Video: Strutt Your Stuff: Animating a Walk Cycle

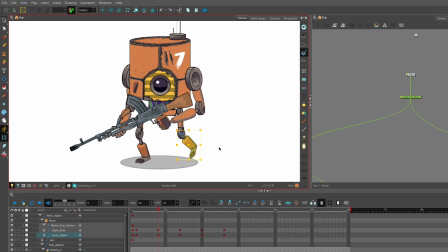But yeah, this is the down pose, and the secret to a good down pose is having the back leg go out further, so the toe and the foot sort of bend out behind the trailing leg.
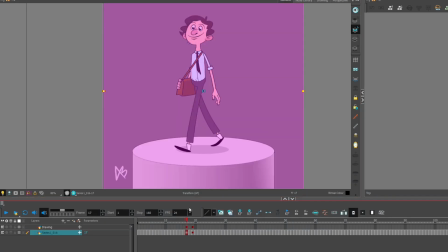Here, I'll just show you. Okay, so here's an animation I did a while ago, a couple of years ago maybe.
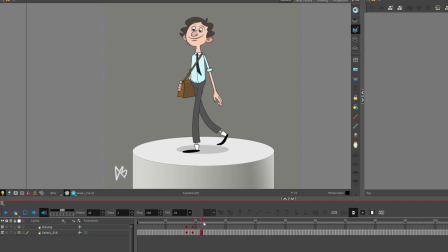It's just a guy walking. And here's the stride key that we did earlier. And here is the down key. The foot here is dragging behind.
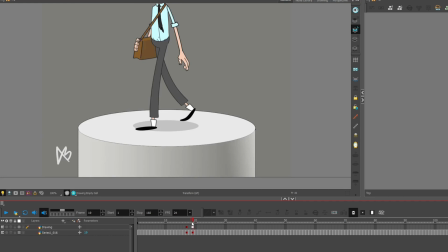That's what you want on the recoil, or the down key. And you want a bit of bend in the leg. That's the secret.
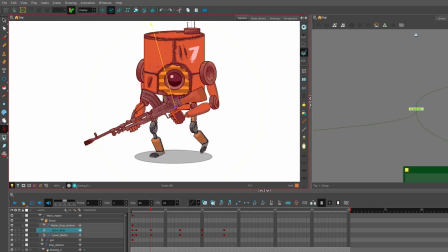So with this animation, the robot guy is quite heavy on top. He's a big mechanical thing, his top heavy, and I'm gonna have that swaying side to side. And I figured, you know what, I'm gonna start putting that in the keys so I can get a good feel for that. And we'll see where we go with that.
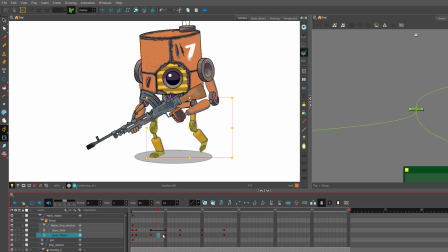I will cover that later more in this video, because I mess around with that a lot. And this rig isn't very versatile. Like, there's no deformers in it really. So I'll cover that more in a bit. Okay, so I have the down worked out, and I'm trying to figure out that back foot, and I'm trying to figure out the weight, like I was just talking about.
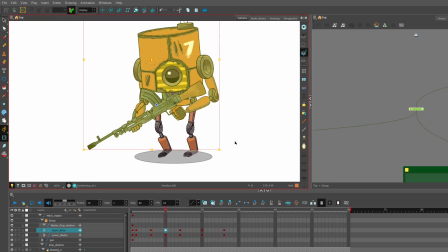I'm gonna skip ahead a little bit now. I think I've covered downs and recoils enough.
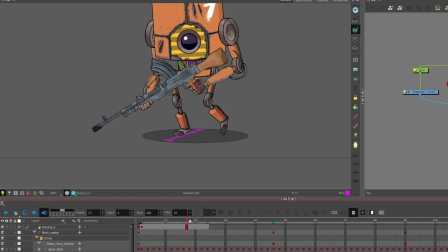So now I'm gonna talk about the high, or the up, and that is this. That's this key right here. It's the one right before the front foot. The front foot that's coming forward flips up to plant on the stride.
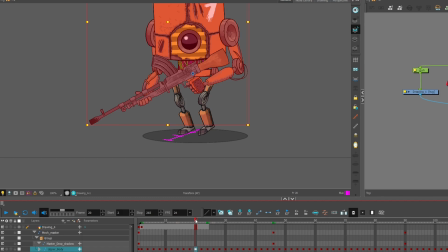So the high is, like the key suggests, the highest point that a character walk will be, and it's where the energy kind of goes lifting the character up. So I'll just show it here.
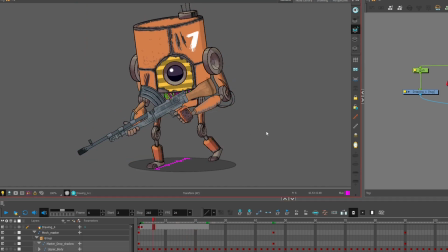Yeah, so stride, down, passing, ups right there. He's just at his highest there, just. Now I have the in-betweens at the top here, really close between the passing and the high, just because he's a big heavy machine.
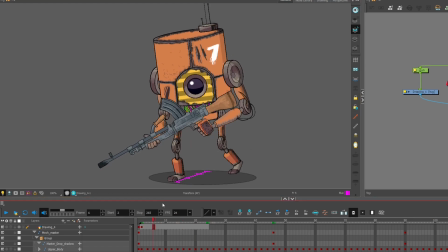And like I said, this is where all your momentum goes in the character. You want to make sure the back foot is on, close to, or on his toes.
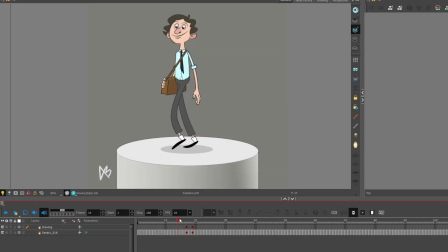And if you see in this one here, it's a bit more obvious in this walk. Right there is the up. He's on his toes, the front foot is leaning forward, it's kind of dragging. It's right before it flips for the stride, which is right there.
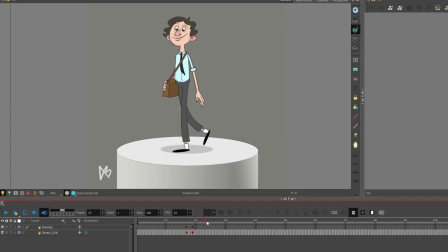Up in the stride, and then on the other side, up, then stride. And you want to leave that foot flipping like last minute, right before the foot makes contact on the ground to plant for the next cycle for the other side.
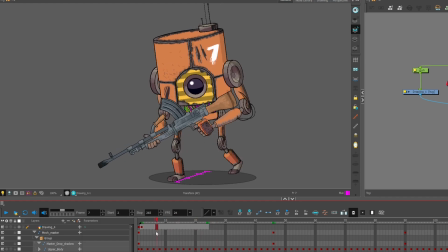Hooray! Back to this guy. This walk looks different because he's built differently and he weighs more. He's not a skinny guy, he's a big hulking robot. So there's a lot more kind of bounciness because that's where the weight is in the top here.
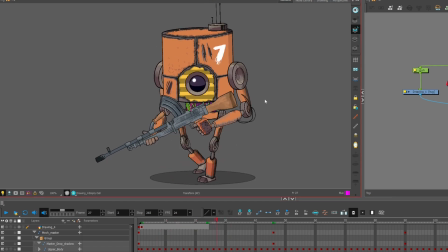Yeah. I'm going to talk about the drag and the arms next. No, I'm going to talk about the in-betweens, and then we'll get into the drag and the rotation on the head.
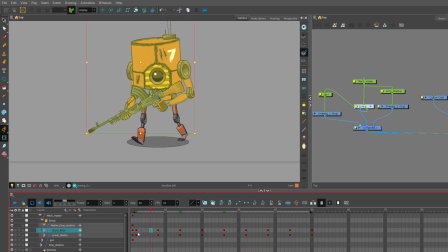Okay, so I'm in between this guy now, Mech Man, and I'm going to be in betweening the upper body and the lower body pegs separately. Mainly because, almost exclusively because, the legs are going to be more constant than the top.
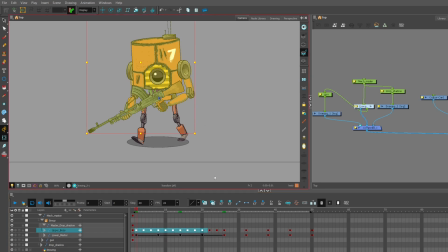The top's going to be bouncing around and dragging, and the timing's going to be a bit more unconventional from a regular walk.